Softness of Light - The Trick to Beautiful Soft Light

These women want always more. If you ever thought in your life, damn, this lighting setup I did right now has the softest light I ever did in my life. Trust me, it's not enough. It's never enough for them. If you ever shot a music video in your life with a female artist, you probably noticed your work flow is a bit different, because our job as a cinematographer is to make these ladies look good, and they really want this nice and soft light. No shadows, no wrinkles, nothing, just a nice clean face. Today we look at a Korean music video where they put this philosophy to the extreme, and after watching this video you should be able to shoot something like this.
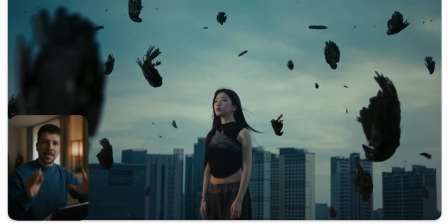This is the first shot we're looking at, and as you can see, we start with the shot where this light is not as soft. We go slowly softer and softer for a shot. First of all, really cool image.
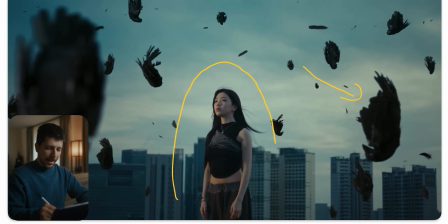We have this ravens falling down in the sky. We have our actress in the center frame, so the composition is really nice. There's also a trend going on where people say never do your horizon on the middle.
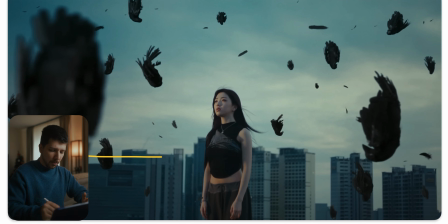Do your horizon on the lower third or the upper third. This gives a more dramatic or interesting look. Here they're going for the lower, and there's a reason for it,
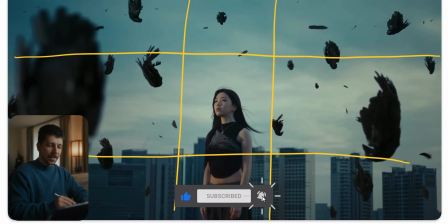because now we have a lot of clean space in the sky where there's room for our ravens to fall down, and we see a lot more. It looks much more painterly. So this is a trick where when you notice often your horizon is in the center of the frame,
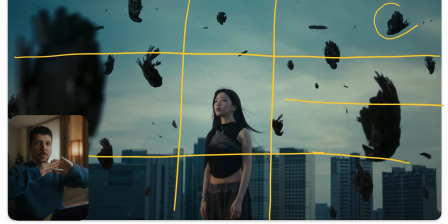try to tilt the camera up or down and try to think about, okay, which of these two methods would improve the story and the image I'm trying to create. When you're shooting at this time of the day, close to blue hour, somewhere after sunset,
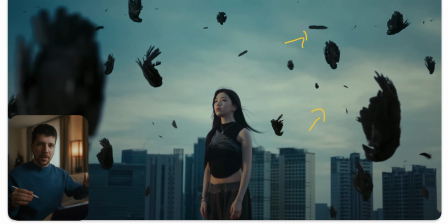you get a nice bluish tint across your whole image when you're on a normal daylight white balance, and that's what they're going for. Hello? And now the trick that they've done here is they put a warm soft light,
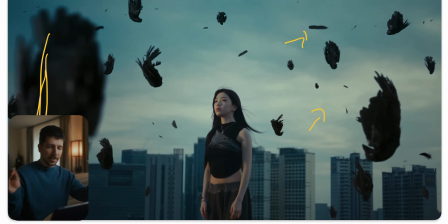put in the space we have, an 8x8, 6x6, and just on this time of day, 1200D or 600D bicolor, set it to a warm tone and blast it onto your actor.
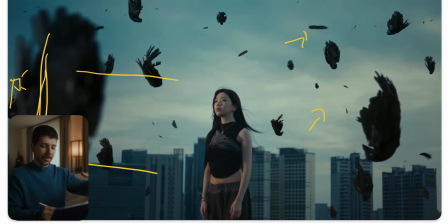This simulates a setting sun and gives us a little more punch on our actor,
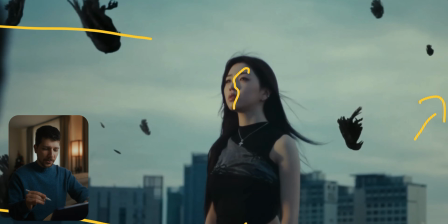so that we have a nicer texture on her and also a little bit of color contrast.
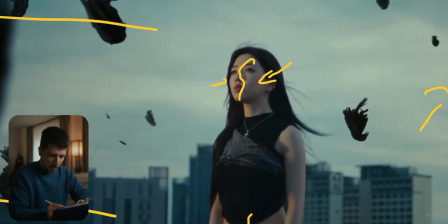You can see we have this cool tint in the shadows and this warmer skin tones, so that we have not overall just a blue image.
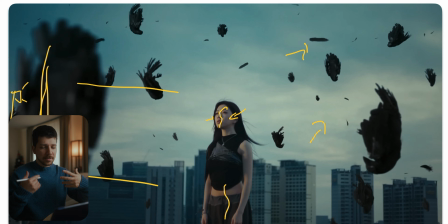Now she is the sun in the dark, you could say. Normally you would record her, do an orbit, record a clean plate without her for the VFX artist, but nowadays most of you would probably try to throw this footage into
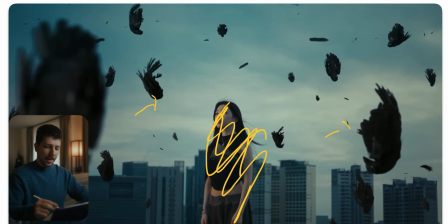Runaway or Higgs field AI and just type in falling ravens. But I think it's really shows also the flexibility still on VFX. I think this would really difficult to describe to an AI. Maybe with Banana Pro and a lot of work around it you can manage it,
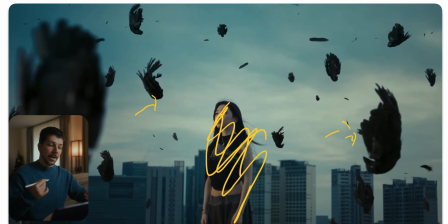but this is a very specific shot where I think a VFX artist has still a better sense of creating a nicer image. At this shot we have a nice top shot.
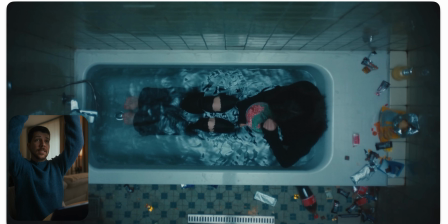Think more about where to place your camera. Most people work just in their arm reach for low shots, medium, high shots. Try to implement into your workflow, okay, the room is big, I can put the camera in the corner, I can make a top shot.
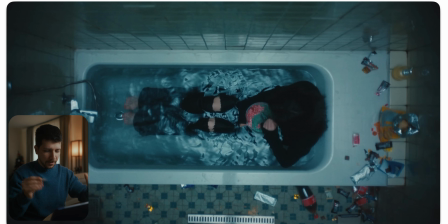Be more flexible with your framing, because now we get this interesting perspective that really shows the bad mood of the actor. The feeling is depressing, we're looking down on her.
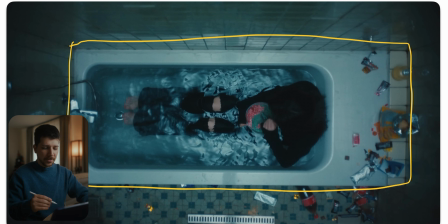But also we got this nice double framing with the bathtub that creates leading lines that we even look more at the scenery. We have here a lot of dirt, Coca-Cola and sweets that shows her bad behavior in the scenery.
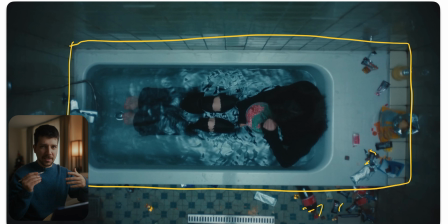And a scene like this really works just with the right color temperature and grading. Not even the lighting here is pretty even, it's probably still somewhere on top, giving a top light.
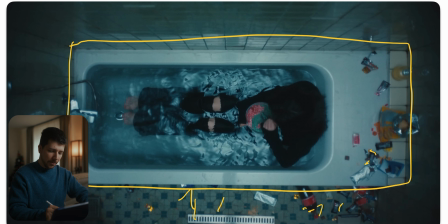Normally when I switch to a top shot, I would light more from the side to get a little bit of contrast, but the shots looks really even. And we still got depth because color grading exists. We would put exactly this power mask and darken the corners, lift this scenery a little bit up,
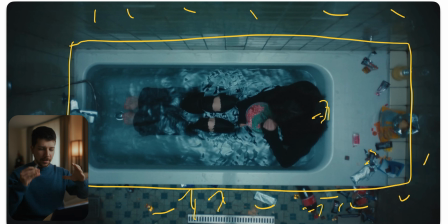and we still get a nice viewing light direction without doing a crazy lighting setup.
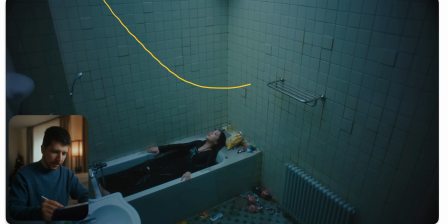Here from a different angle you can clearly see the light is coming from here. It's a really soft source, we get a nice ambient, and just after putting this light, when we have the wide shot, we can create really detailed depth.
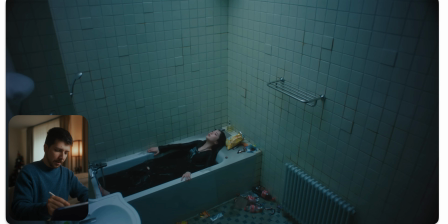So back again in DaVinci, put our power mask around here and just darken the corners a lot so that our eyes are still focusing on the scenery.
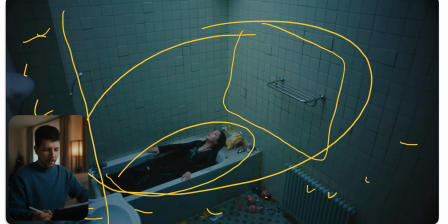I would even black out more this area, but maybe in motion it wouldn't be that prominent.
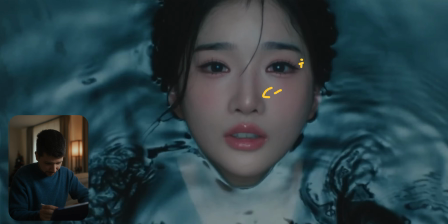Now we're looking at a close-up, and as you can see, damn, here is not much contrast at all. So there's several ways you can do it. First of all, big light source, really soft, really straightforward.
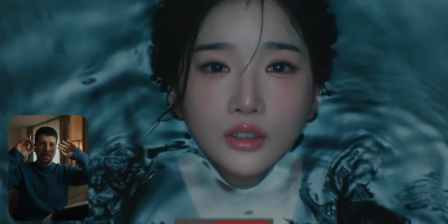They want really this beauty dish-like feeling where the light is coming from top, from front, but don't just use some light. Source has to be bigger, the light has to be bounced or double diffused, so we get this nice roll off with no shadows.
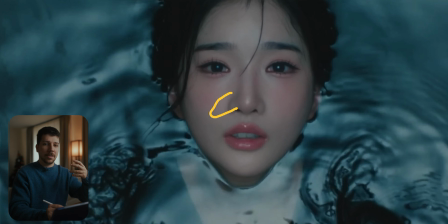Female artists really hate no shadows that make them feel older or not pretty, so try to remove this no shadow. But the step before is also makeup. Because of flat lighting, the contours of the face will disappear,
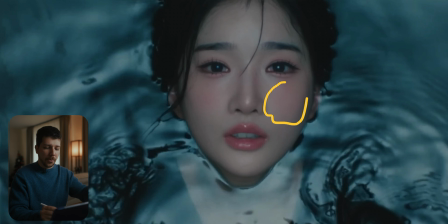so music video makeup is a lot more prominent and extremer, that it's more visible for the camera.
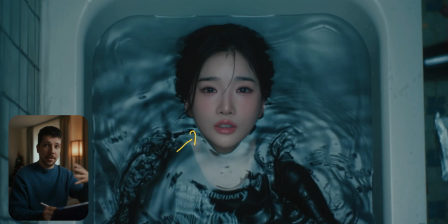Next thing is beauty retouch. So in DaVinci you probably already see some tools that can do it. They not only soften the skin a lot, you can also lift more shadows. There's the option where you can lift this part,
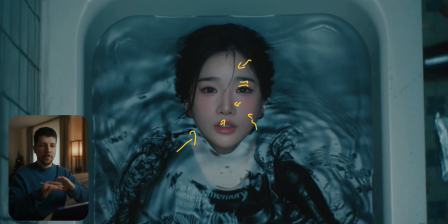the lips and everything around that to make the shot and the face more flat. But you have to really take control because it starts really fast to look unnatural. I mean, in K-pop videos they go for an unnatural look, but I mean more it looks really graded.
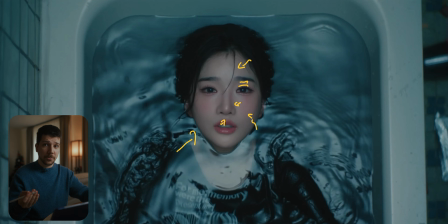You don't want to make it look graded. It can look unnatural, but it should not look graded or corrected, because we want to keep the illusion that all of our artists look perfect.
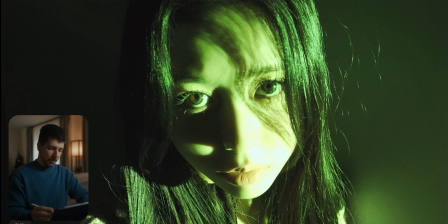But what if we don't want to make our artists look perfect? In this scenery we have this greenish color, this really hard bright light, which also a form of beauty. Without the green light you can hard light and make it beauty when all other things around
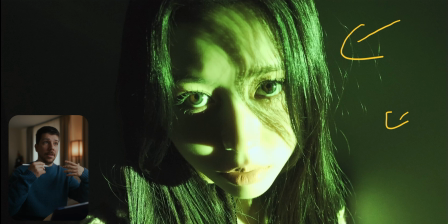it are perfect for it in your really photo shoot like location, and the skin of the actor is actually really good. But you always have to think about it. Sure, everything has to look pretty, but some moments when the music video has a story, your character has to look broken.
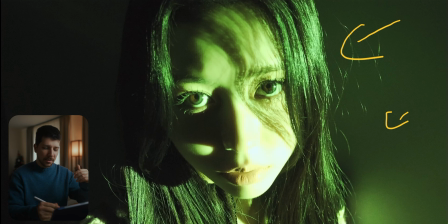So not just think about, okay, everything has to look good. When something is looking bad, it could be the better look.